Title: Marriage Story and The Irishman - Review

I had a Netflix double feature. Check it out. First I saw a marriage story and it was pretty great.
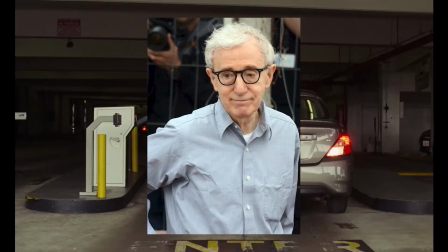0:12 It's nice to know Woody Allen knockoffs have gotten so good they can effectively replace him,
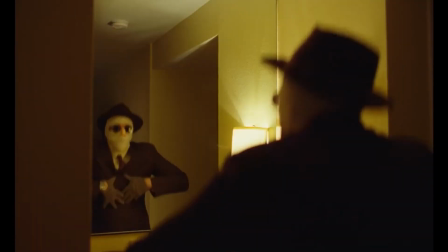0:16 so now I can enjoy these kinds of movies without glorifying the work of a child molester.
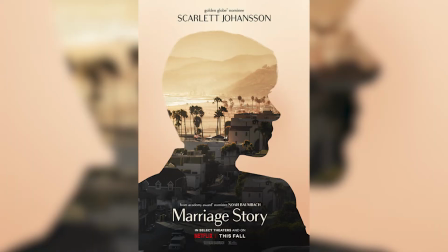0:21 From what I'd heard about this movie, I didn't get the masterpiece experience a lot of other people did, but this is still really good.
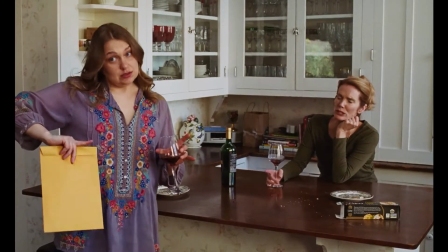0:28 The locus of discussion around this film seems to be the dialogue and performances, and while I won't discount those things,
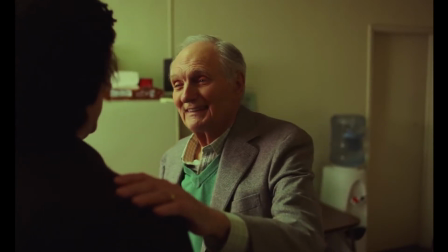0:35 director Noah Baumbach also used the movie's peripheral elements in a way that puts those central ones forward.
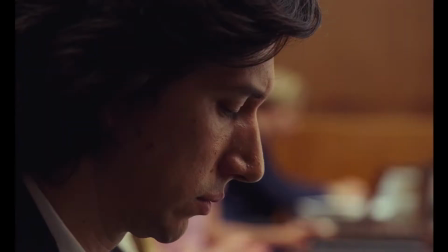0:41 The most surprising part of Marriage Story for me was just how well shot it was.
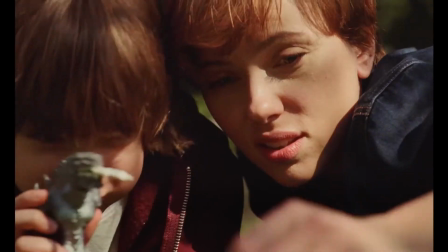0:46 A lot of dramas especially can end up with very flat cinematography in the hopes the actors are good enough for people to just not notice.
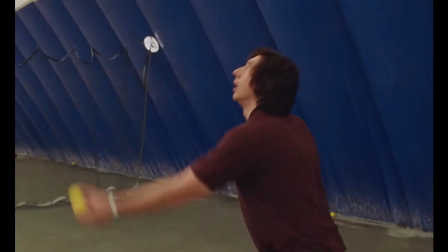0:54 But with Marriage Story, I enjoyed the various camera movements and how the staging allowed for different shot composition.
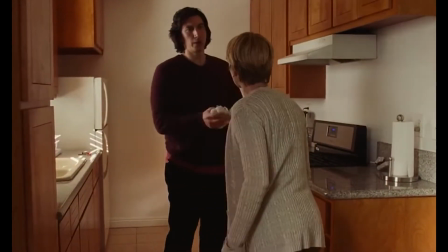1:00 The way many of the indoor scenes were shot really gave me a sense of familiarity with the locations in the film.
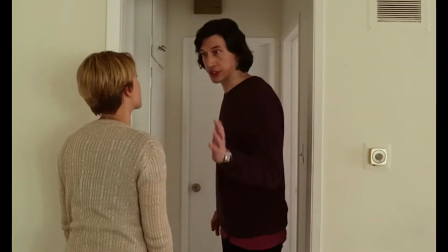1:06 I felt much more involved in the important conversation since my knowledge of the space matched the characters.
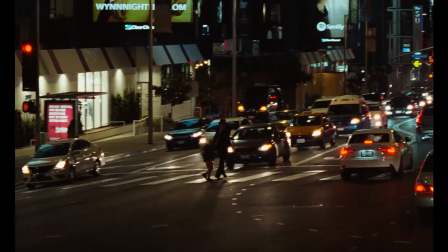1:11 This is the same director as Francis Ha, another movie that's beautifully shot like this. But that aside, the biggest draw to this movie is its two leading performances.
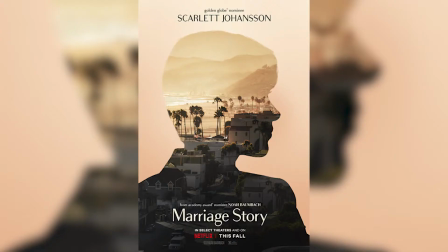1:20 A lot of people have criticized the acting in Marriage Story, which I don't really get.
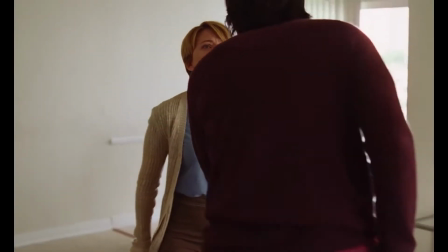1:25 It was a thing on Twitter where the big argument scene was uploaded and everyone thought they were doing a really bad job.
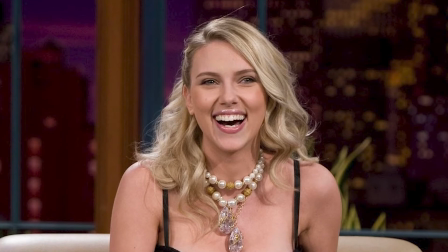1:31 Now I'm willing to bet a majority of that comes from people's sudden distaste for Scarlett Johansson, which is a shame because pound for pound this is probably her best performance.
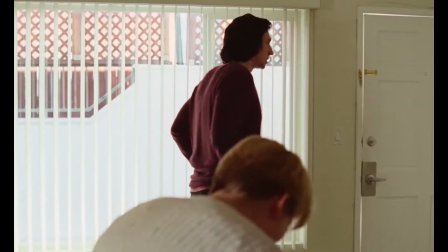1:40 I'll admit without context some scenes might feel a little off but their performances often
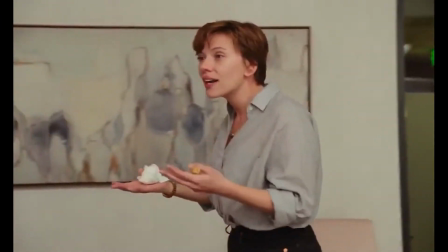1:45 require sweeping changes in emotion only capable by experienced actors
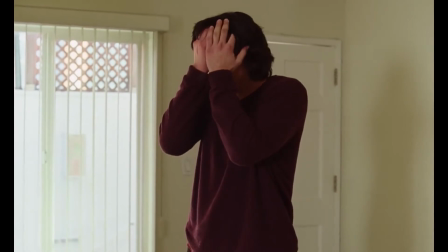1:50 adam driver does an expectedly great job and i'm not surprised both performances are
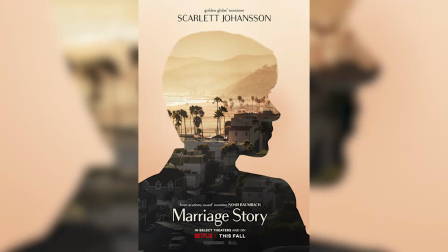1:54 front runners at the oscars this year the movie also boasts some entertaining work by character actors like wallace sean and alan alda who do a great job in their limited roles the only
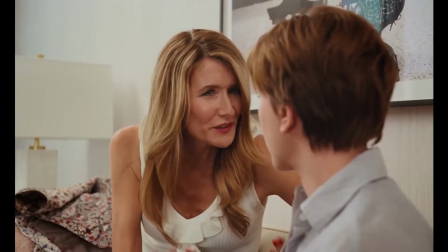2:04 performances i didn't really enjoy were the divorce lawyers played by laura dern and ray Leota.
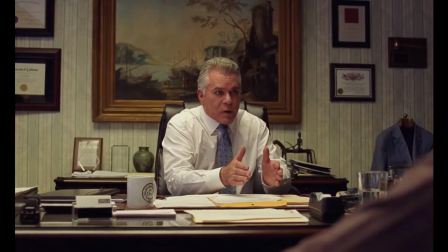2:10 Their performances were both just corny and stereotypical.
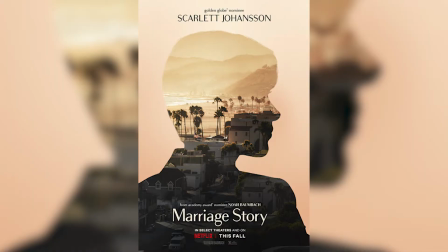2:14 When you get down to it, Marriage Story is a quite serious film, both in what we see as well as its thematics.
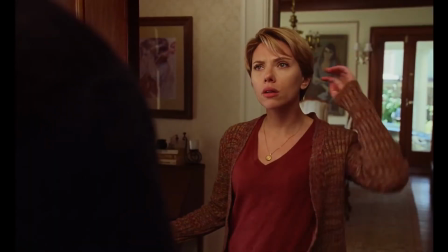2:20 Save these two performances, the movie handles this divorce with profound understatement that, while I'm as far away from marriage as I am the surface of Mercury,
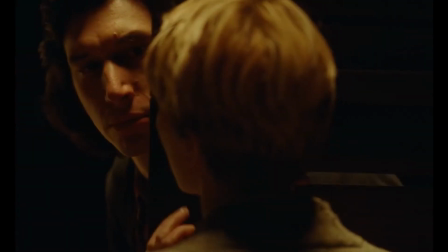2:29 let the audience experience the weight of small gestures that mean everything in such a painful situation.
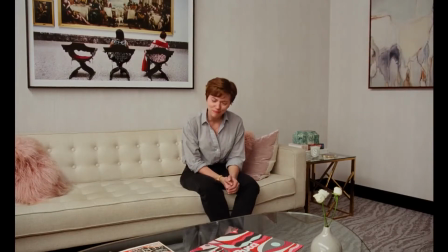2:35 No shade to them as actors at all, I love them both, but their material was so out of place with the film's tone.
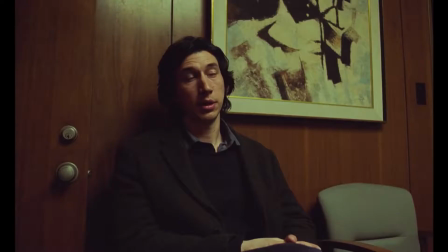2:41 Baumbach was doing such a good job presenting both these people realistically go down a slippery slope
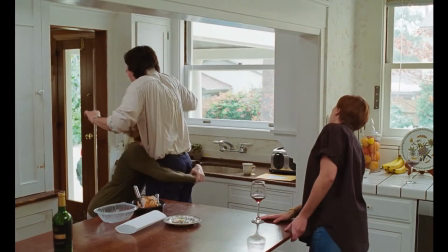2:46 of pettiness and justified anger that they didn't need these characters to be as hammy as they were.
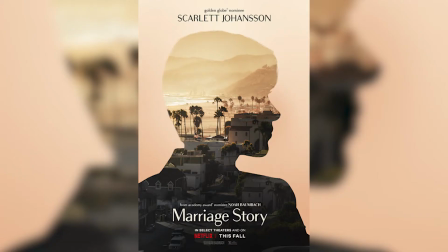2:52 And before anyone says I don't, I get why they're written that way. I get it.
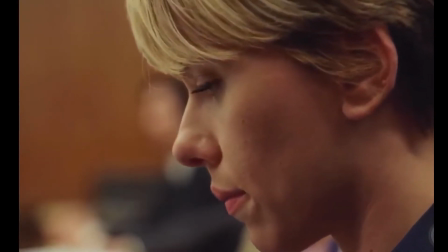2:57 I get their symbolic presence as manifestations of what Nicole and Charlie could become if they give in to the growing desire to hurt one another.
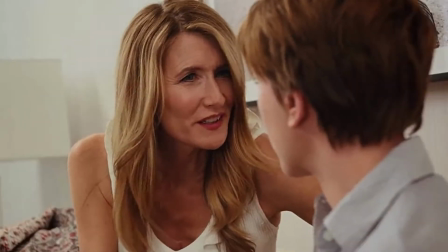3:04 We didn't need Laura Dern saying, Oh, honey, I love hurting men, so let's bleed Ben Solo dry.
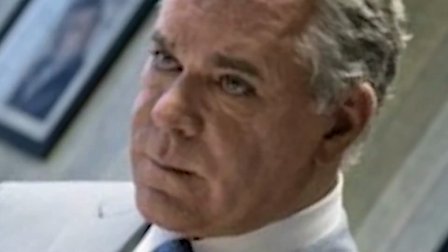3:10 And Ray Liotta going, Oh, Christ, man, don't all women just love making us look bad?
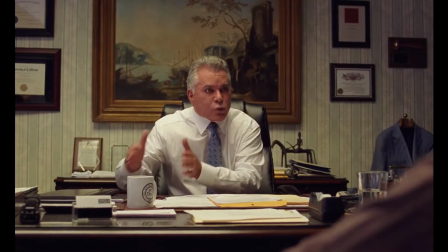3:15 To get the point across. These two performances are comedically well executed, but kind of interrupted the seriousness of the rest of the film.
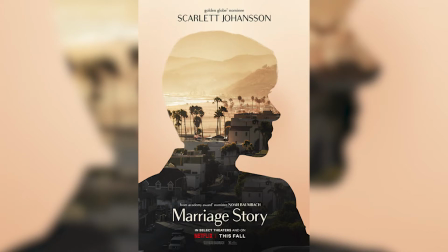3:22 Anyways, I still enjoyed the rest of Marriage Story a lot. It doesn't resonate with me on a deeply personal level, and to tell you the truth, I hope I never get to a spot where it does. Even though it's a powerfully acted tale, only helped by its deceptively intricate technical blueprints,
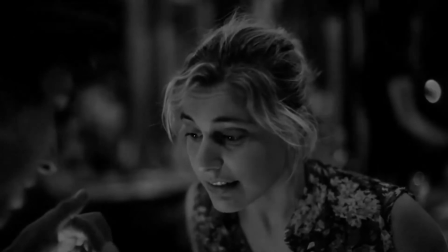3:37 I much prefer Baumbach's Francis Ha, even though I would ultimately give the two movies the same score.
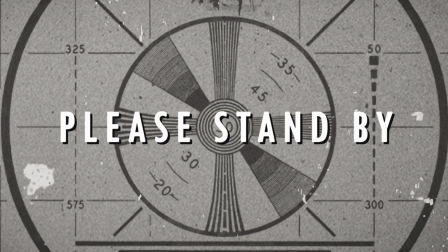3:42 And I'll give Marriage Story an 8 out of 10. The other film I watched this week was Martin Scorsese's The Irishman.
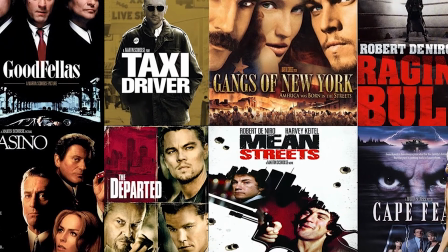3:51 Now, whether or not you enjoy all of Scorsese's films, Dude has been making movies deemed to be classics, one after another, for almost half a century.
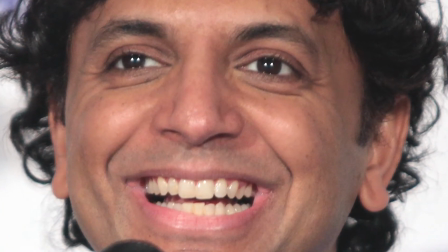3:59 Some directors are celebrated as the best for making one movie deemed a classic,
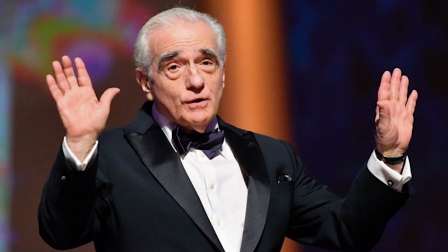4:04 and this dude has been going so strong a movie as good as Silence could be considered a hidden gem among his work.